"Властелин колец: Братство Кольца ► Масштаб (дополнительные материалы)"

Большой масштаб для сцен с Йеном Холмом и маленький хоббитский масштаб, в котором играл Йен Маккеллен. Особенно на маленьких декорациях съемки шли много дней, как в подводной лодке.
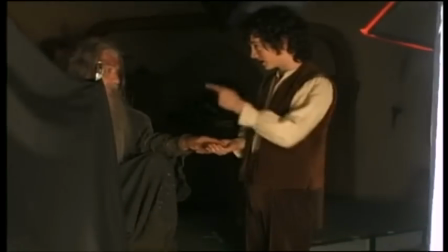[4:22]
Все было настолько забито и тесно.
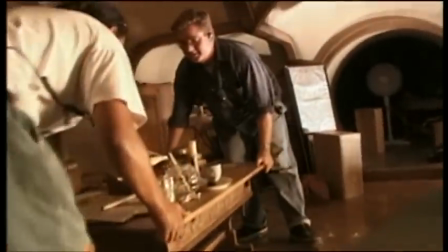[4:25]
Почти все, что мы создавали, делалось в нескольких масштабах, чтобы иллюзия выглядела реалистичной на экране.
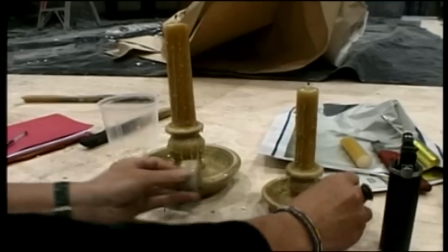[4:34]
Каждая книга на полке в Бэгэнде, каждый пергамент, каждый реквизит нужно было воссоздать в двух размерах, абсолютно идентичных на вид. Телегу Гэндальфа мы тоже построили в двух вариантах.
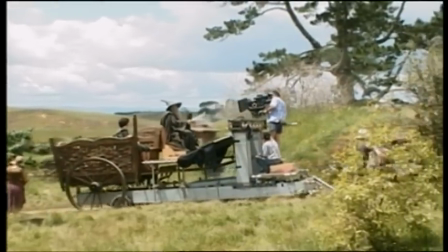[4:46]
И все, что на ней, мы сделали так, чтобы с помощью принудительной перспективы Гэндальф и Фродо могли бы сидеть рядом друг с другом,
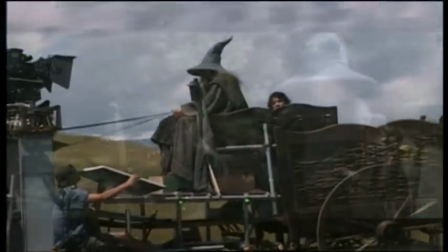[4:54]
хотя Элайджа сидел гораздо дальше от камеры, чем Гэндальф. Иллюзия сработала, так как мы сняли сцену именно таким образом.
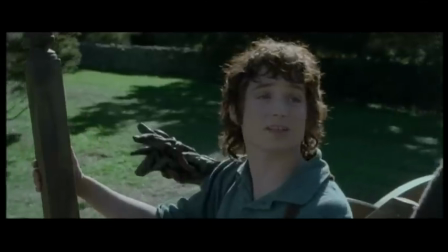[5:02] Что бы ты ни сделал, Гэндальф, на тебе клеймо нарушителя покоя.
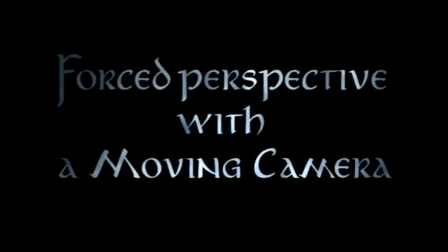[5:09]
Принудительная перспектива с движущейся камерой. В наших съемках с перспективы мы впервые использовали движущуюся камеру.
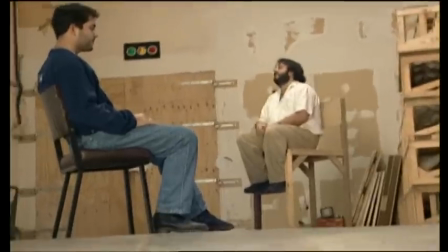[5:18]
Раньше камера всегда должна была оставаться неподвижной.
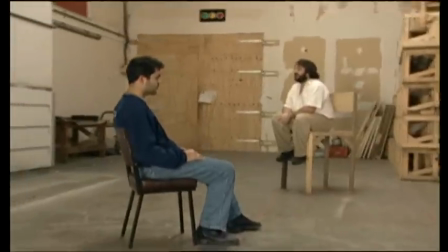[5:22]
Если же ее двигать, то иллюзия того, что двое сидят рядом, пропадает. Чтобы использовать движущуюся камеру, мы решили использовать устройство управления перемещениями.
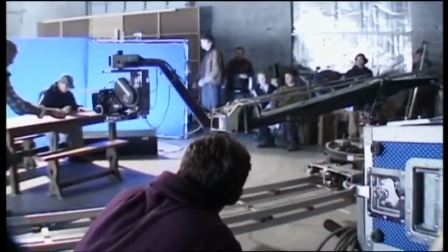[5:34]
Чтобы создать то, что мы называем подвижные сцены с принудительной перспективой, мы использовали зависимые системы управления перемещениями. Джим Риджел, специалист по спецэффектам.
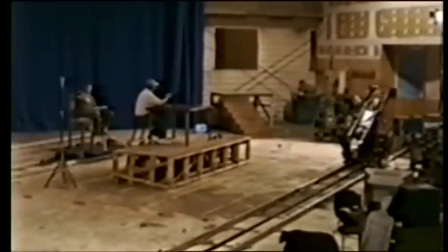[5:44]
При использовании этой технологии актер находится на движущейся платформе, и когда движется камера, вы двигаетесь соответственно ей.
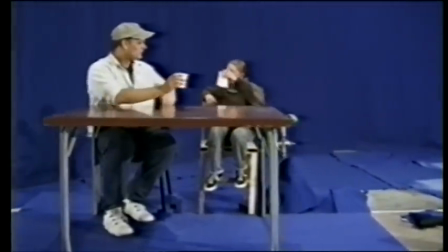[5:52]
То есть актер буквально еле движется вдоль пола, когда перемещается камера.
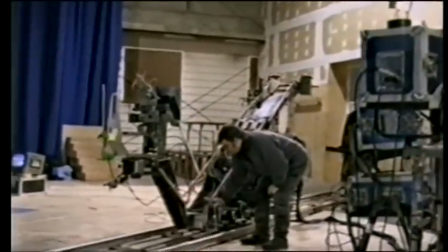[5:58]
Для обеспечения движения камера установлена на специальные управляемые тележки.
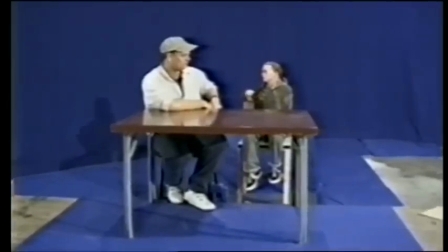[6:04]
Еще одна тележка подключена к ней электронным способом и делает те же самые движения, но в противоположную сторону.
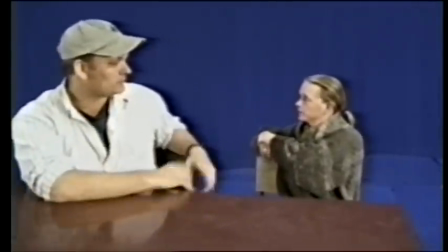[6:12]
Если тележка с камерой едет в одну сторону, то другая реагирует автоматически. Так кадр разделяется надвое. Когда вы делаете это, кажется, будто они обе движутся синхронно друг к другу, поскольку оба актера снимаются в движении по отношению к камере.
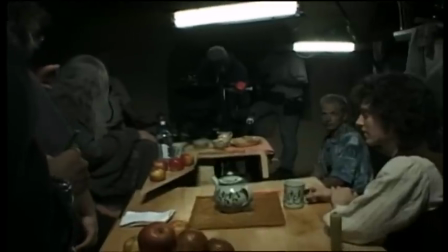[6:28]
В сцене, в которой Фродо за столом наливает Гэндальфу чай,
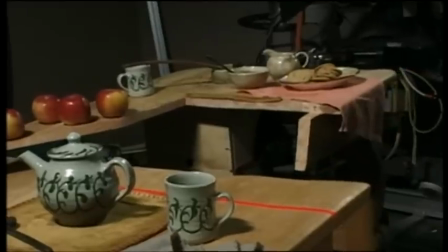[6:33]
камера движется боком от одного края стола к другому.
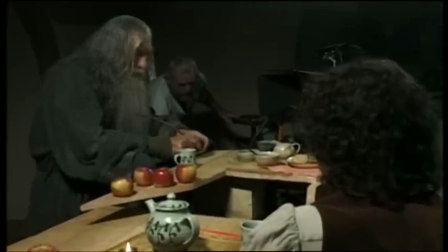[6:37]
Иэн Маккеллен сидел на тележке, которая слегка двигала его за уменьшенным столом с уменьшенными реквизитами.
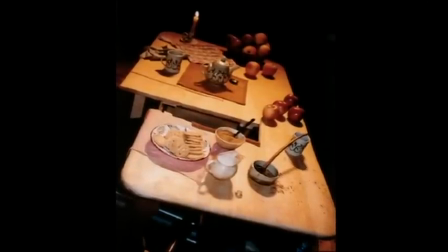[6:46]
Это было в некотором удалении от настоящего стола, стола в размере Фродо с большими реквизитами.
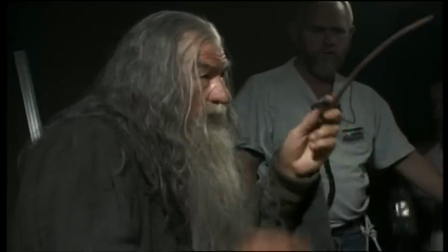[6:53] Я смотрю туда. Когда он стоит?
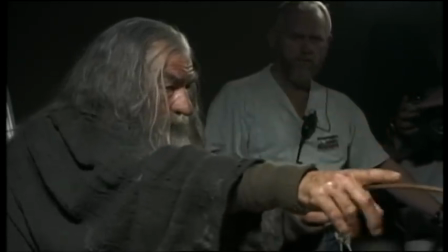[7:00] Да. Когда Элайджа сидит, мне нужно смотреть вон туда.
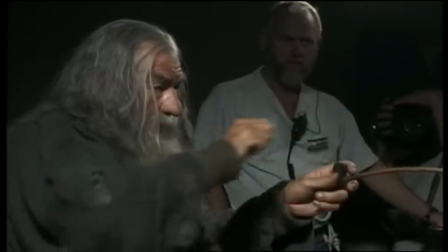[7:05] Но я не знаю, куда смотреть, когда он наклоняется в начале. Мы можем посмотреть, все ли ты сделал правильно.
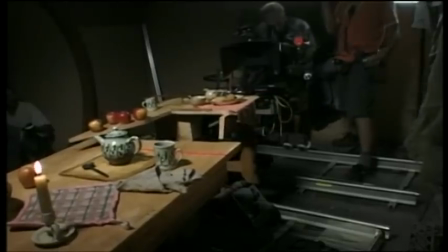[7:12]
С точки зрения камеры, все подходит друг к другу.
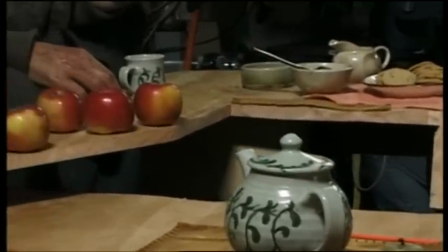[7:16]
Даже при движении все подходит, потому что этот маленький столик и Иэн Маккеллен немного подвинулись.
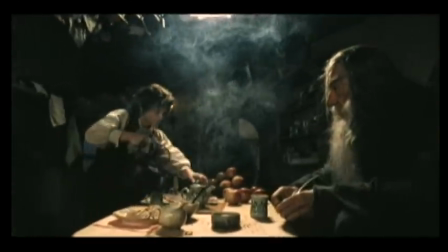[7:24]
Очень здорово строить все эти штуки. И потом видеть их в фильме.
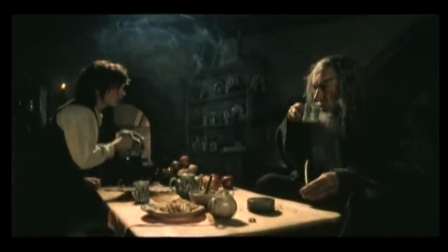[7:29]
Действительно чудесно, когда просматриваешь дневной материал и видишь, что сцена удалась.
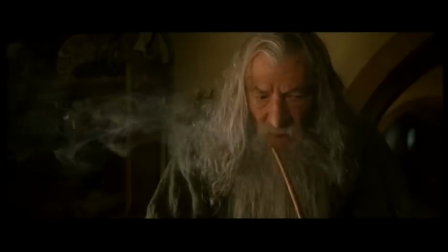[7:35]
Все сработало довольно безупречно, и результат всех очень удивил.
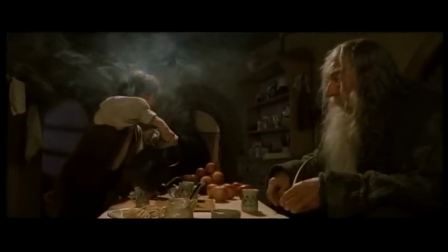[7:39] «В огне роковой горы, снятой Исильдуром с руки самого Саурона».
Масштабные композиции. Другая технология, использованная для отображения различий в размере между двумя актерами или еще чего-то другого, это масштабные композиции.
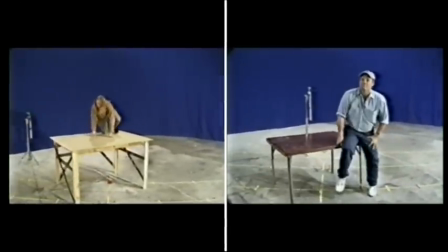[7:58]
При этом каждого актера снимают по отдельности, а потом составляют все эти съемки в одну сцену.
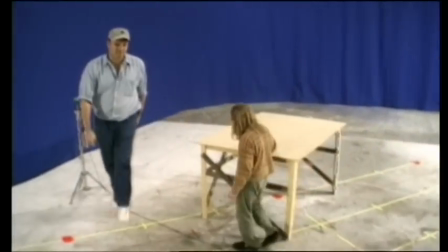[8:05]
Мы использовали метод синего экрана.
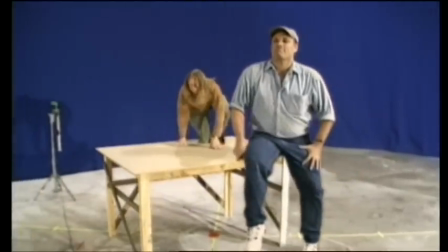[8:08]
При этом первого актера снимают вблизи, а второго, поменьше, снимают издалека, повторяя с ним те же движения камеры. Потом эти съемки на синем экране комбинируют друг с другом. Или же мы просто уменьшаем изображение на компьютере и комбинируем после этого.
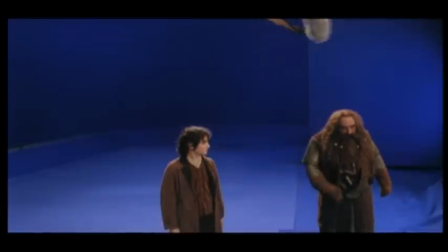[8:24] И моя секира. И моя секира.
Я самый высокий из братства, мой рост 1.85 м, Джон Рис-Дэвис Гимли. Поэтому у нас проблема с ростом. Мне нужно быть выше, чем хоббиты, но меньше, чем эльфы. Нам очень повезло, что на роль Гимли был приглашен Джон Рис-Дэвис.
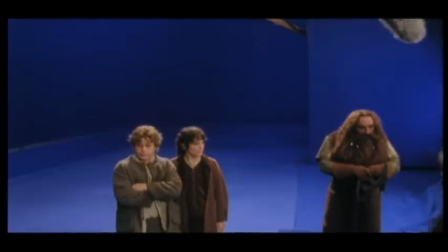[8:43]
Он, по сравнению с Элайджа Вудом, Шоном Остином, Билли Бойдом и Домиником Монаганом,
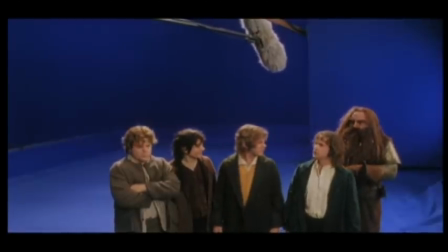[8:51]
идеально подходит по росту.
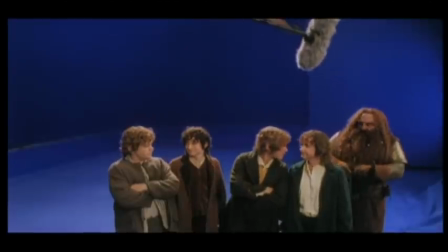[8:53]
Так что если мы в несколько приемов снимаем сцены с хоббитами из Гимли, то мы можем снимать их одновременно.
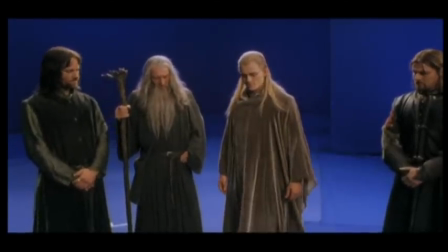[9:01]
Тогда нам останется снять по отдельности только людей — Гэндальфа, Шона Бина и Вигго Мортенсена.
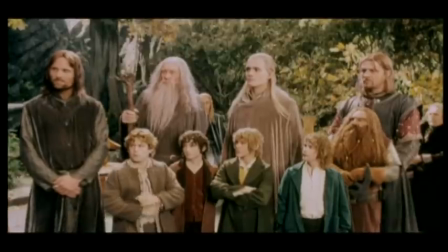[9:08]
По отдельности. Поэтому сцены были готовы не за три шага, а за два.
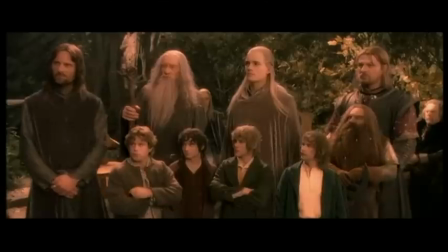[9:15] Девять хранителей. Пусть будет так.
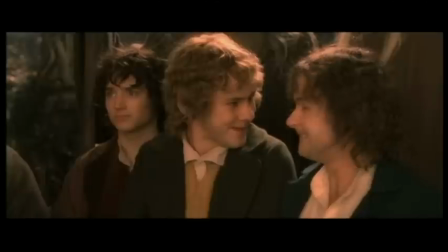[9:21] Вы будете братством кольца. Отлично. Когда начинать?
Иэн Маккеллен, Гэндальф.
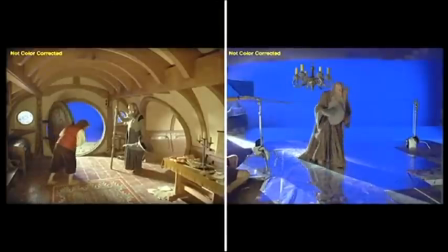[9:30]
Когда я впервые увидел готовый фрагмент из фильма с «Хоббитом» и со мною, Иэн Холм играл Бильбо, вдвое меньше меня ростом.
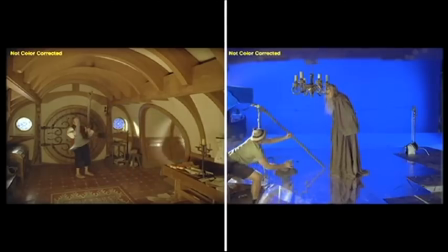[9:39]
Когда я это увидел на экране, мне стало ясно только посреди всей сцены,
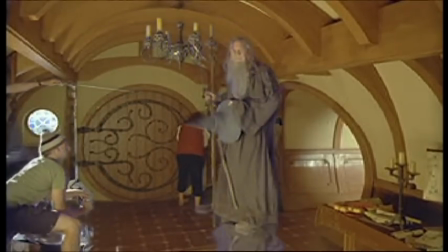[9:44]
что наши фокусы сработали, и что я принял тот факт,
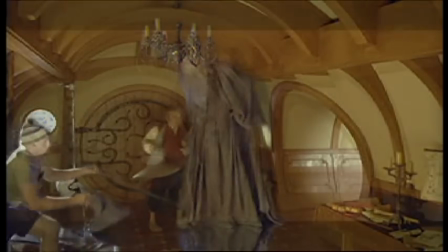[9:51]
что он маленький, а я большой.
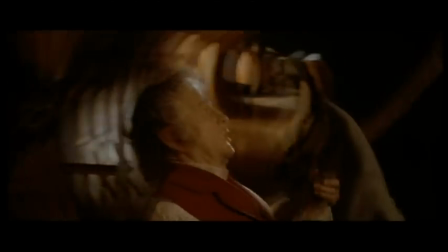[9:56]
Мое сердце на мгновение замерло, и я подумал, причем не в первый раз, мы сняли очень хороший фильм.
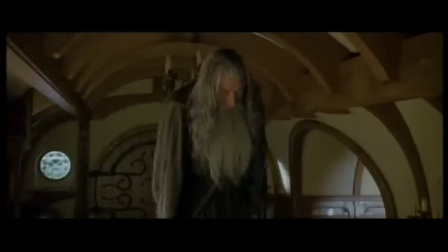[10:04] Только чаю, спасибо.
Большие костюмы. Другие технологии, которые мы использовали, были не только сложные, но и необычные.
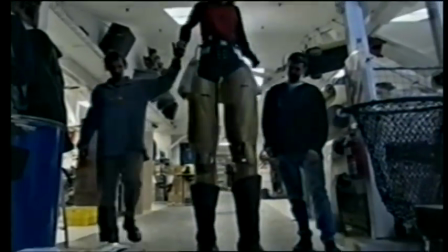[10:16]
Например, актеры на ходулях, которые выдумала группа Ричарда Тейлора.
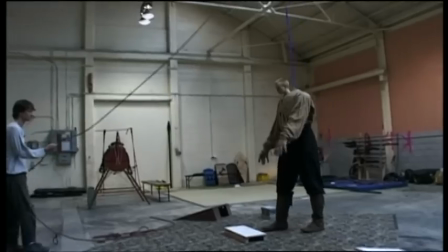[10:20]
Людей вставляли в эти огромные костюмы, они одевали большие ходули, которые удлиняли их ноги.
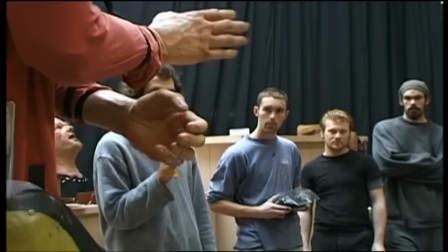[10:26]
Мы изготовили большие костюмы и кисти рук, вдвое большие по величине, чем обычные.
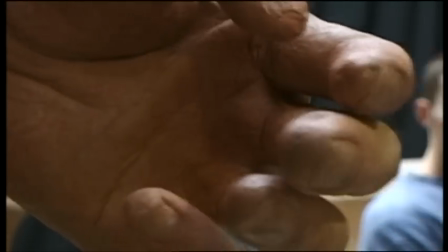[10:32]
Они управлялись дистанционно.
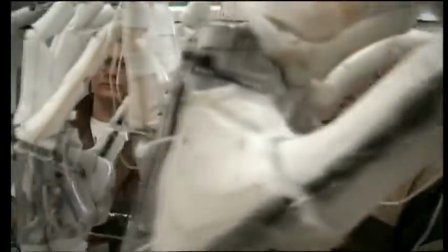Ричард Тейлор — творческий директор Вета.
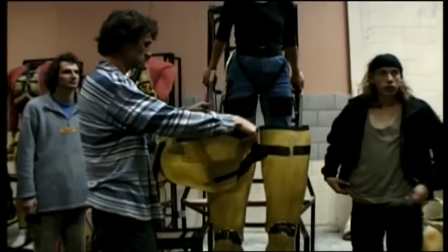[10:42]
Их надевали очень низкорослые актеры, которые залазили в эти костюмы и ходили, облаченные в них.
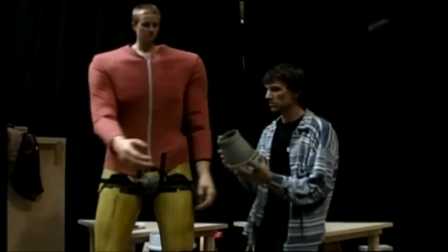[10:50]
Сейчас им нужно нести эти кружки. Вот моя работа.
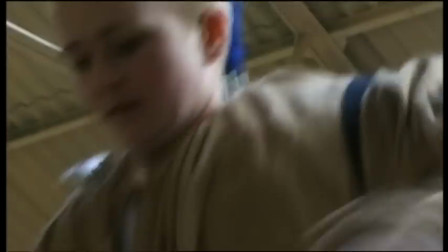[10:55]
Я фигура на ходулях. Носить такую штуку — нелегкая работа.
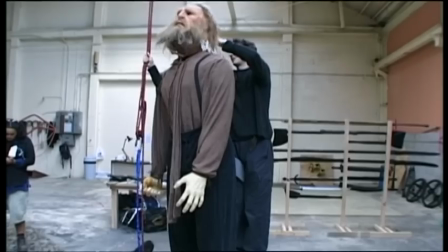[11:02]
Немножко страшно, но мы как-нибудь справимся. Нельзя как-то подготовиться к прыжку в пропасть. Нужно просто глубоко вдохнуть и сделать.
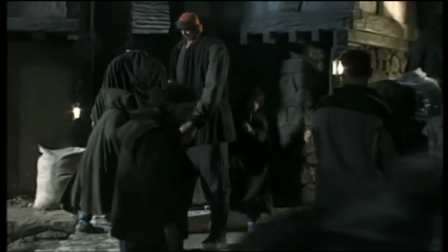[11:11]
Когда идешь по улицам в Бри, то иногда встречаются люди в таких костюмах.
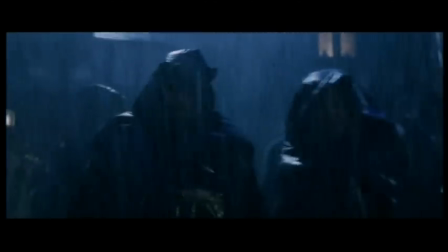[11:17]
Идут ли они на переднем плане или же на заднем, они всегда остаются намного выше хоббитов. Питер очень хорош в визуализации. Он всегда знал, какие ракурсы ему нужны.
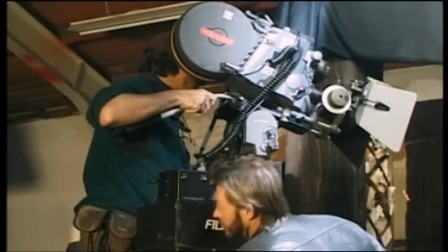[11:28]
Он знал, что если ему нужно снять ракурс сверху со стойки бара вниз на хоббитов,
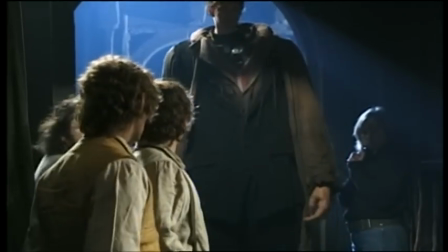[11:33]
то нужно, чтобы мимо них проходили актеры в огромных одеждах с большими резиновыми руками. Это кажется старомодным. Вы не сможете сделать это же и при съемках общих планов, но в близком ракурсе их видно только столько и столько.
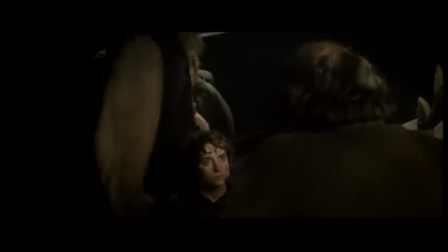[11:48]
Так появляется чувство, что хоббиты чуть больше метра ростом. Дублеры. В конце концов, мы также использовали дублеров. По всему миру мы искали людей ростом около
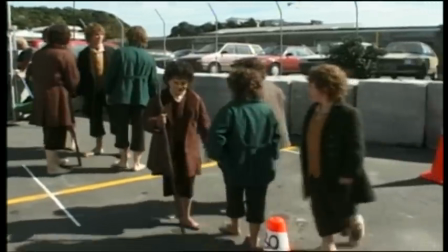[12:04]
1.20 м и нашли несколько отличных людей с актерским опытом.
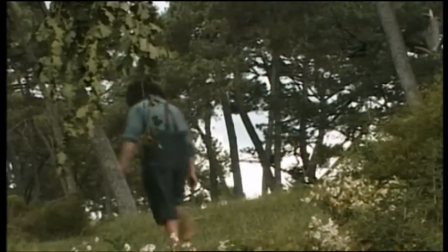[12:11]
Ты переигрываешь, Киран. Ты говоришь, как здорово видеть тебя, Гэндальф, и потом прыгаешь.
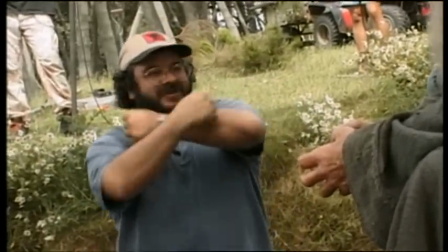[12:18]
Объятие тогда выглядит так, как будто он его ловит.
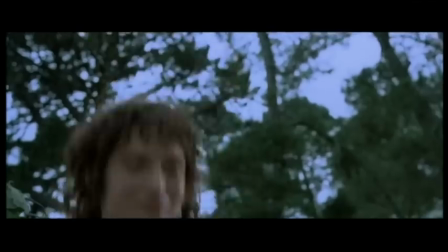[12:24] Я по тебе скучал, Гэндальф.